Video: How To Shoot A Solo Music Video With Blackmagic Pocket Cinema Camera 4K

What's up, everybody? It's your boy, King of Africa over here. You repping with New Lifestyle. So we on set over here. I got my dude over here. For the people that don't know you guys, make sure that you introduce yourself, bro. Squaby Bambino, you know. Dope RS gang. That's my pit brother right there. You know. Pit three. Make sure y'all follow, subscribe, man. Yeah. For the most part, y'all can see we got a very bad lighting situation in here. So I'm going to show you guys a little bit of how you set up your lighting whenever you're doing a video shoot, especially if you're just by yourself. And this is exactly what I'm doing right now, making the scene kind of, you know, be set up the way that I want it to be. And if I turn this light off, right now I have the RE300 right here, and I have a light diffuser with me.
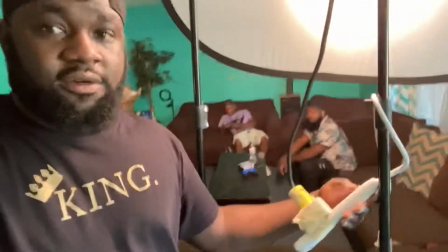[0:48]
So if I turn this off, you guys can see just how dark it is.
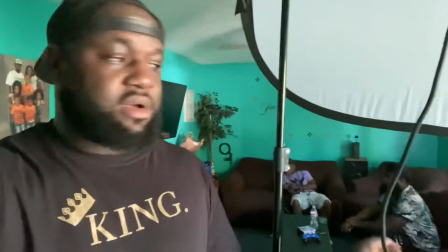[0:52]
But the thing is, we don't want to use the lights in the house, you know, because those are just the regular light bulbs.
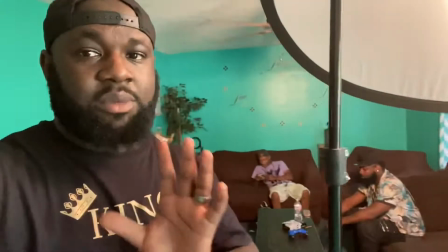[0:59]
So that's not enough to give us what the look that we're going for. So I have my array right here, and I have the diffuser. So what I did was, to give it that soft, you know, I had to turn off the lights in the ceiling there, and then I use my diffuser right here.
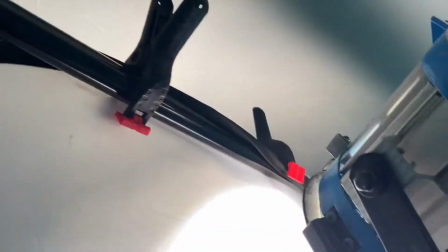[1:17]
I just have it clicked on, like you guys can see it. Let me actually turn this on. And I have it on the stand, I have it clipped.
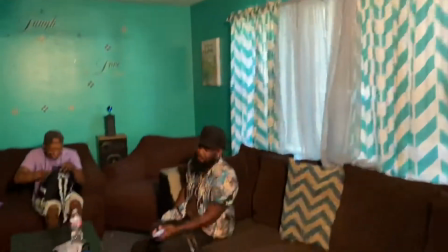[1:26]
And then, you know, this is what we got right there. So you can see the difference with the light on and with the light off.
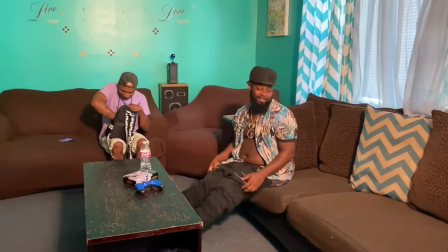[1:33]
But I'll show you guys exactly how it looks in my camera. I'm shooting with the Blackmagic. So this is light turned off, this is light turned on.
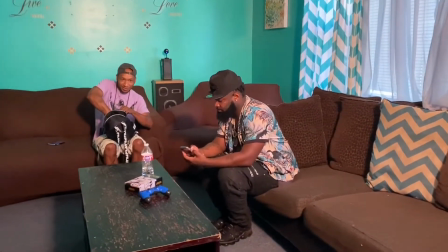[1:40]
So you can see we have the soft look going on there, and we have we don't have shadows going on as well.
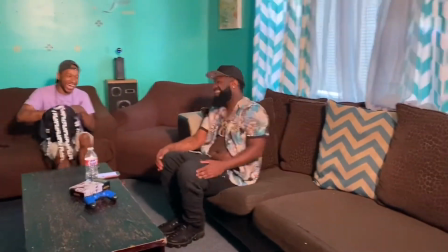[1:49]
So that's exactly what we're going for.
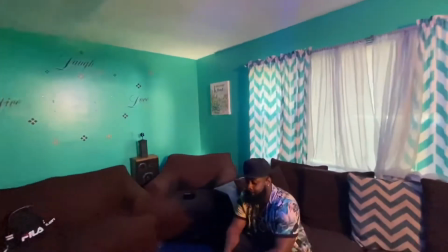[1:53]
So what we've done over here, guys, in order to complete this look, as you can see the background over there,
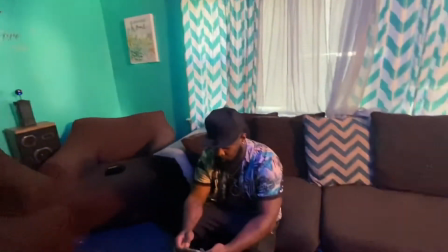[1:58]
I've added a light which is going to separate him from the background. And then up here we got the blue light.
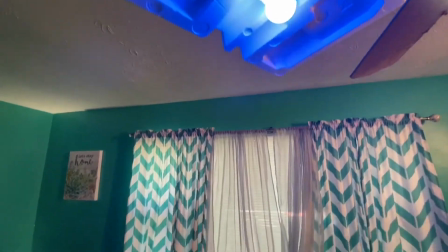[2:06]
I'm just using styrofoam to bounce back the blue light and cast it right back on him.
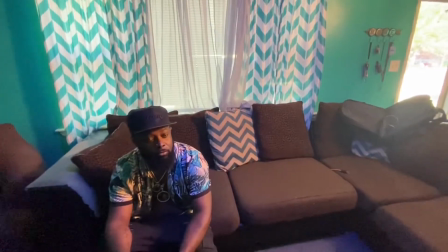[2:10]
And this is going to tie in just the entire the cold feel in here.
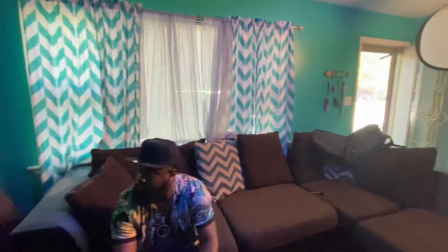[2:17]
As you can see behind, we got the light blue-ish looking walls and the curtains.
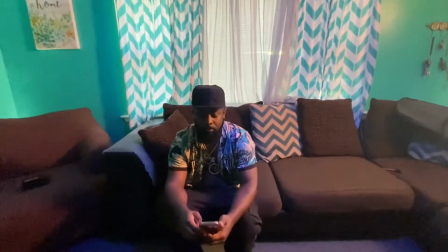[2:22]
So in order to just have that subtle look on him, you've seen what I've done.
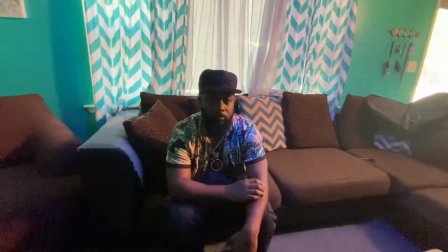[2:29]
I have the blue light bouncing right back on him, and it just completes the entire look in here.
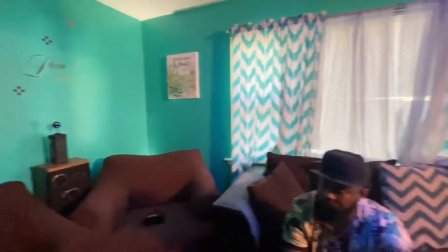[2:34]
So this is exactly how you do it. You set up your scene, and we'll be getting ready to roll.
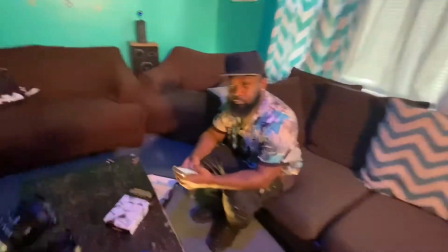[2:41]
So we decided to add one more light, guys, and just right here on the flow.
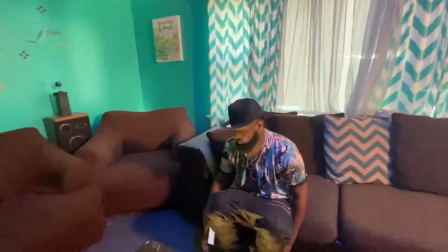[2:46]
I got that bouncing right back on his face. And yeah, so you guys make sure that you subscribe to the channel.
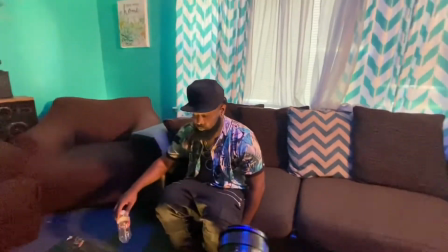[2:54]
Make sure you stay tuned in order to see how we're gonna have the final product going.
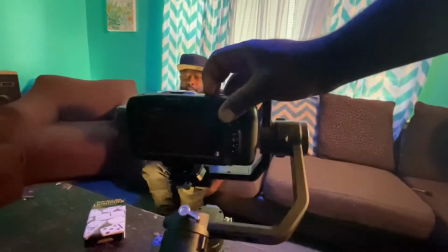[2:59]
It's a Blackmagic over here we're working with. We're running with the beast.
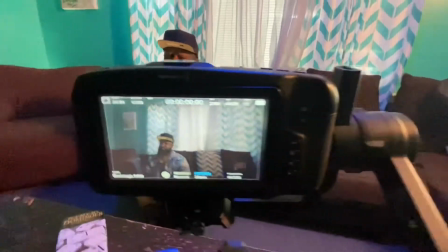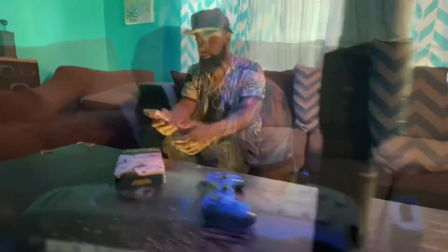[3:09]
You ready, bro? Yes, sir. Real quick, where can they find your music? I'm on Apple Music. Look up Squaby Bambino. I'm on Spotify. I'm everywhere. Just look up Squaby Bambino. Squaby Bambino. That's me.
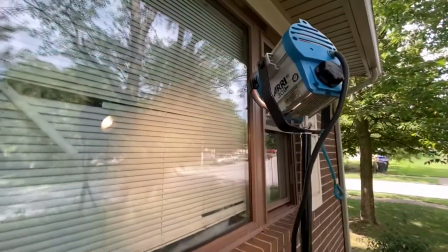[3:27]
You know what I'm saying? Y'all heard it. Outside. That's exactly what we're doing, because we're going for a certain effect.
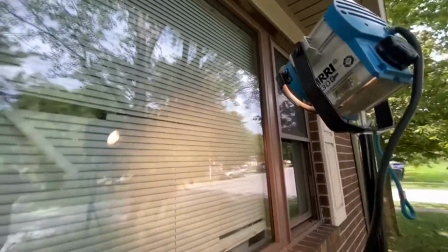[3:35]
Yeah. So we're going to have the light through the window. Okay, the people crazy.
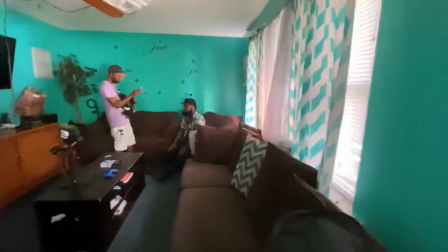[3:43]
All platforms? All
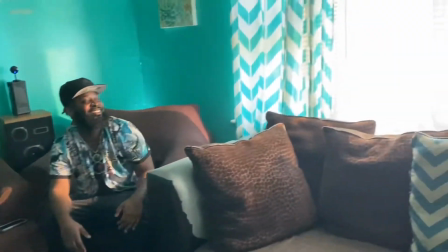[3:48]
platforms. Spotify, Apple. Yeah. So right now, guys, we have the light outside, and what we're doing is recreating that night scene effect.
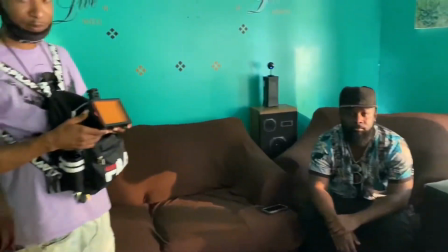[3:57]
You guys cannot see it right now because I'm using my phone, but what's going on is, let me show you how it looks on the,
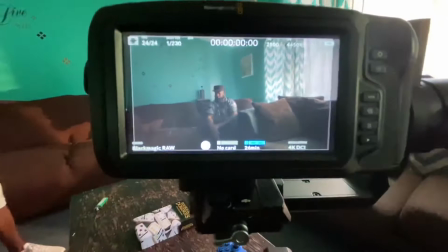[4:04]
this is exactly how it's going to look.